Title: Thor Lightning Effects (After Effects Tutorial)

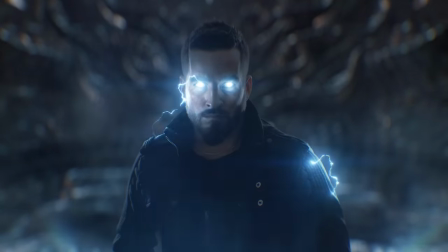(0:16)
of our favorite aspects of Thor-inspired visuals is toying around with compositing electric effects, which have all kinds of uses and have been used in countless films. Of course, late last year, we released our own electric pack of visual effects assets to our Trying Digital store,
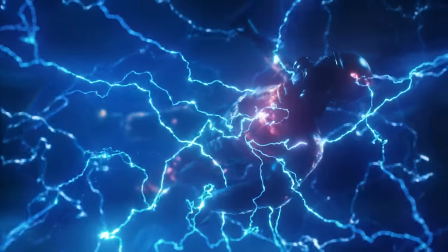(0:32)
and for the promo for that, we created a few shots inspired by a number of Thor scenes.
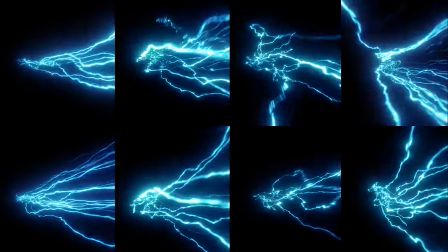(0:37)
So for these effects that we're showing today, we're going to be using assets from our electric pack, although the same general process will work no matter what you use.
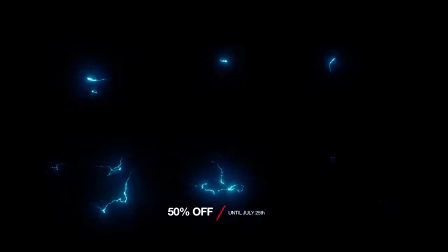(0:45)
But if you do want our pack, we're making it 50% off from right now until July 25th, because why not?
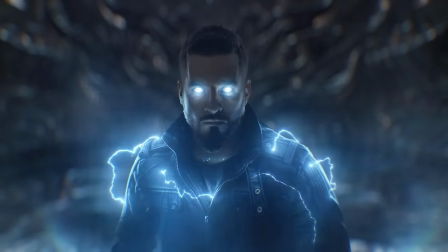(0:51)
To start, this shot was a recreation of this moment from Thor Ragnarok.
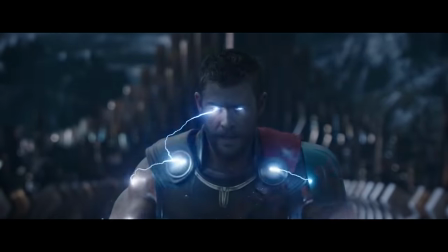(0:55)
We'll mainly be referencing the trailer version of the shot throughout this, as the movie version is slightly different.
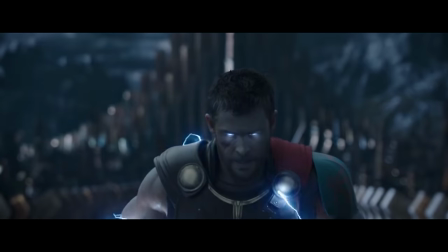(1:01)
You can see it's pretty flat and underexposed,
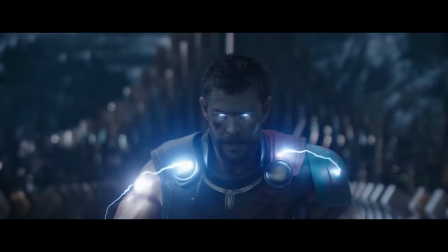(1:04)
but the benefit of that is the effects and the light interaction will be much more visible and have a stronger impact than if the scene was well lit.
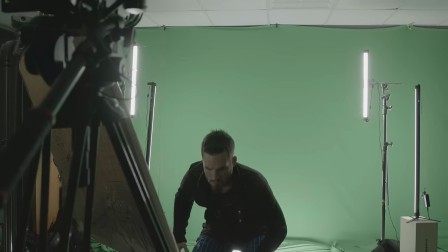(1:12)
So with this in mind, we shot our footage of Justin in front of a green screen, slowly standing up into frame.
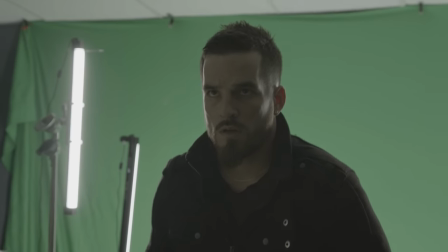(1:18)
We used a couple of lights on either side for a bit of highlight detail, which we can use later for some light interaction.
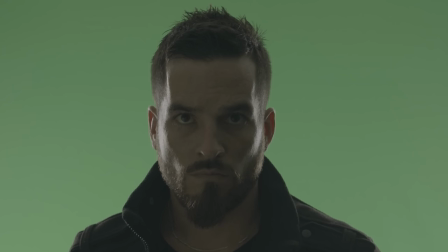(1:23)
But other than that, we kept the front of him pretty low lit. In After Effects, we're going to drop the footage into a new comp.
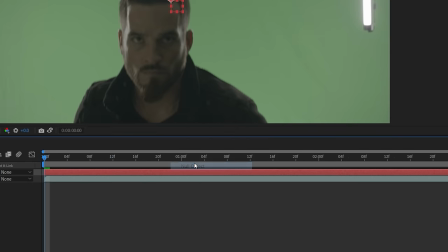(1:29)
We'll start by creating a few null layers to use for some tracks.
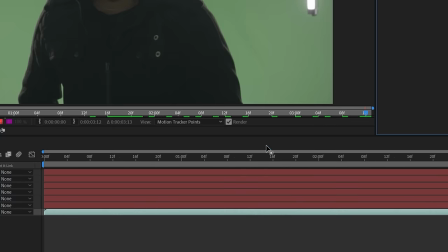(1:33)
We wanted to add some glowing eyes, so we'll use the built-in motion tracker placed over an eye and track throughout the shot, then apply a null.
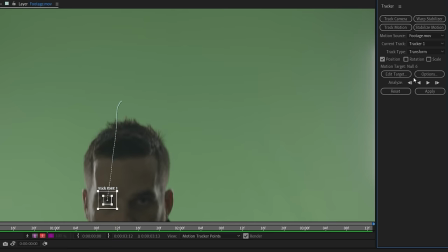(1:39)
We'll do the same for the other eye, and then for this particular effect, we also wanted a few other tracks of his face and body,
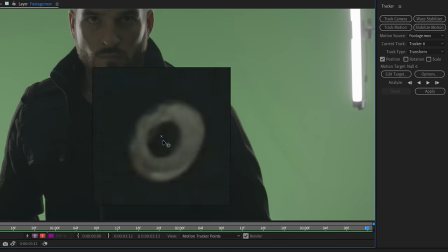(1:46)
such as shoulders, nose, or details like a collar or button for us to link the electricity and light interaction to later.
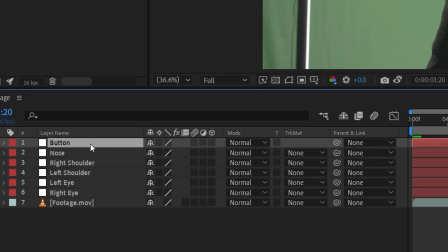(1:52)
Once we've applied each track to a null and renamed to match, we can key our footage. For this, we'll mask around Justin to isolate him and use the key light effect.
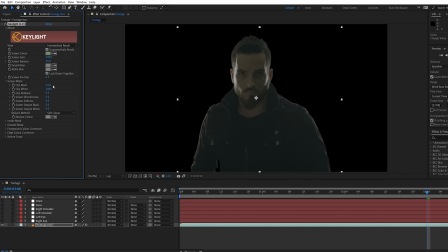(2:00)
We've colored key light in previous tutorials, but this is a very easy key, so we'll speed through, and we can use the advanced spill suppressor to despill any green. For the background, we're using this render we made for a different project a while ago,
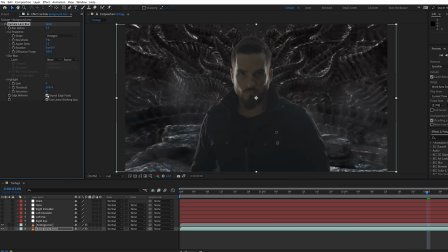(2:12)
but thought it fit pretty well for a shot like this, and we can add the lens blur effect to knock it out of focus. Using a curves effect will really lower the brightness of Justin, both to closer match our environment and the low exposure of the original Thor shot. Then using another curves to alter the color slightly and a tint to desaturate.
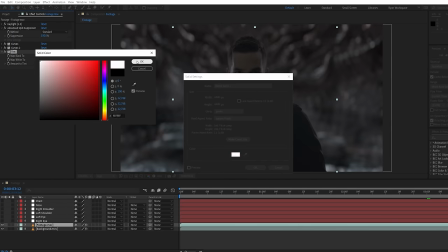(2:31)
To make some Thor-style glowing eyes, we can create a new solid and make it white, hide the visibility, and use the ellipse tool to draw a circle mask covering the iris.
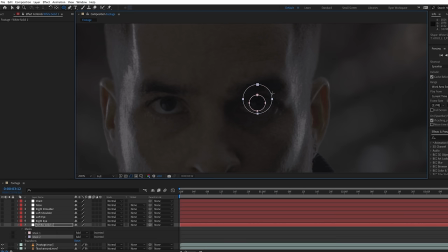(2:39)
Then a bigger one to cover the rest of the eye. Use the pen tool to draw a third mask for the outer shape of the eye, re-enable visibility, and set the third mask to intersect. In the second mask dropdown, lower the opacity and then feather each mask.
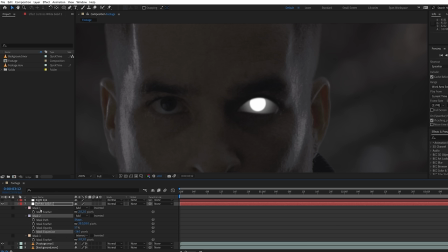(2:54)
Changing the expansion of the second mask can alter the look, and you can change the first mask placement if you want your actor to look in a different direction.
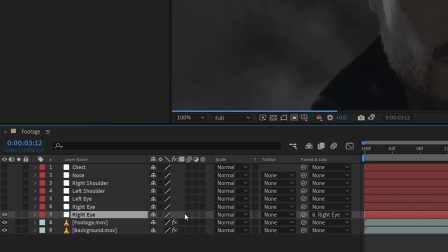(3:02)
Link to the corresponding tracked null for that eye, enable motion blur, and set the blending mode to screen.
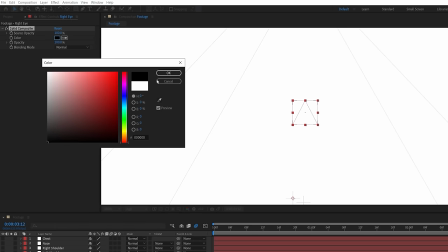(3:07)
Use a solid composite effect to set to black, then add a fractal noise effect.
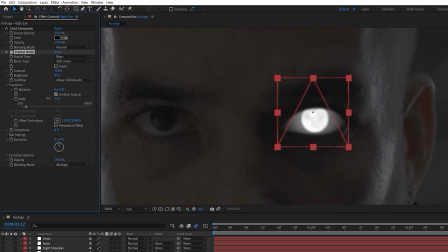(3:12)
Set the blending mode to multiply, boost the brightness, and under transform, lower the scale, and then press Alt and click on the evolution stopwatch.
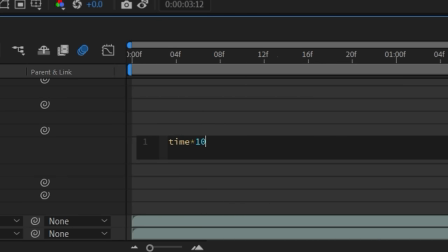(3:20)
Type the expression time, asterisk 100, to give it some animation.
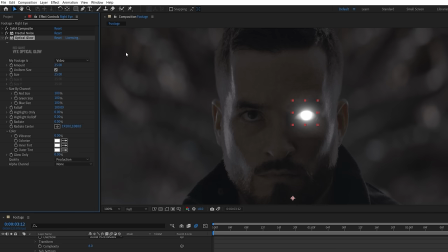(3:24)
Next, as usual, we'll want to use Red Giant's optical glow, but you can use the After Effects glow too, we just prefer the look that this one gives us. Lastly, use a curves to add the color of your choice. We're going with an electric blue.
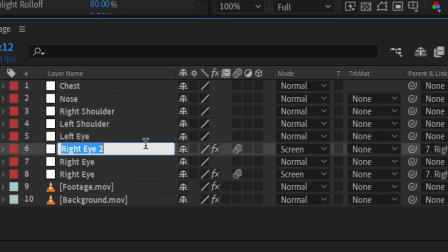(3:37)
Duplicate the solid for the other eye and link to the other eye track.
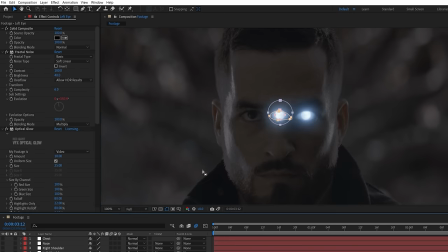(3:41)
Right click, transform, and flip horizontal, then move the mask over and tweak them if needed.
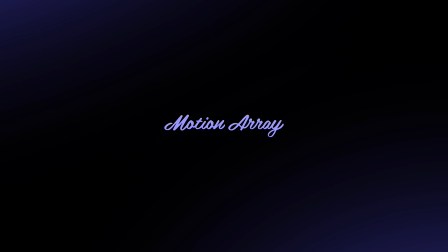(3:47)
Next up, we start adding in those electricity assets, but before we do, motion array is a lot of things all in one.
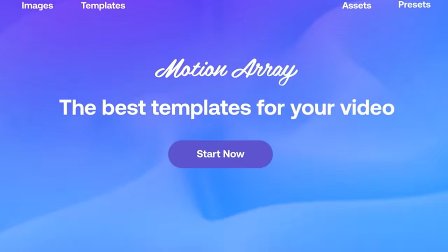(3:53)
The most obvious thing is their massive library of assets like video templates, stock footage, photos, music, and sound effects.
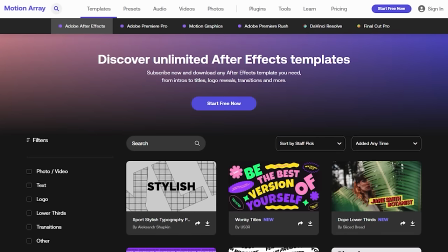(4:00)
Like if we dive into templates here, you can sort by After Effects, Premiere, Resolve, Final Cut, and more.
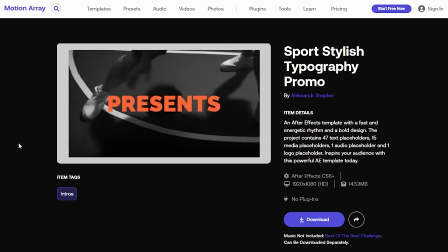(4:05)
And you have these great fully built out templates that you can get in and customize for your own project.
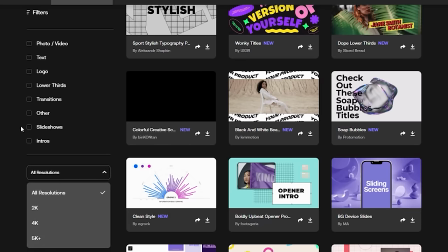(4:11)
And you can filter down to find exactly what you need here, like look for just lower thirds, for example.
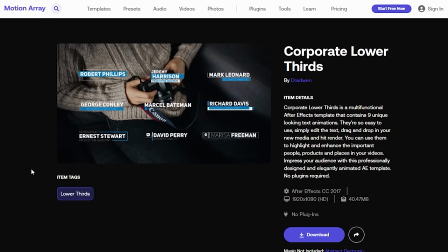(4:17)
And you'll find everything from a nice clean corporate look to more fun and creative ideas.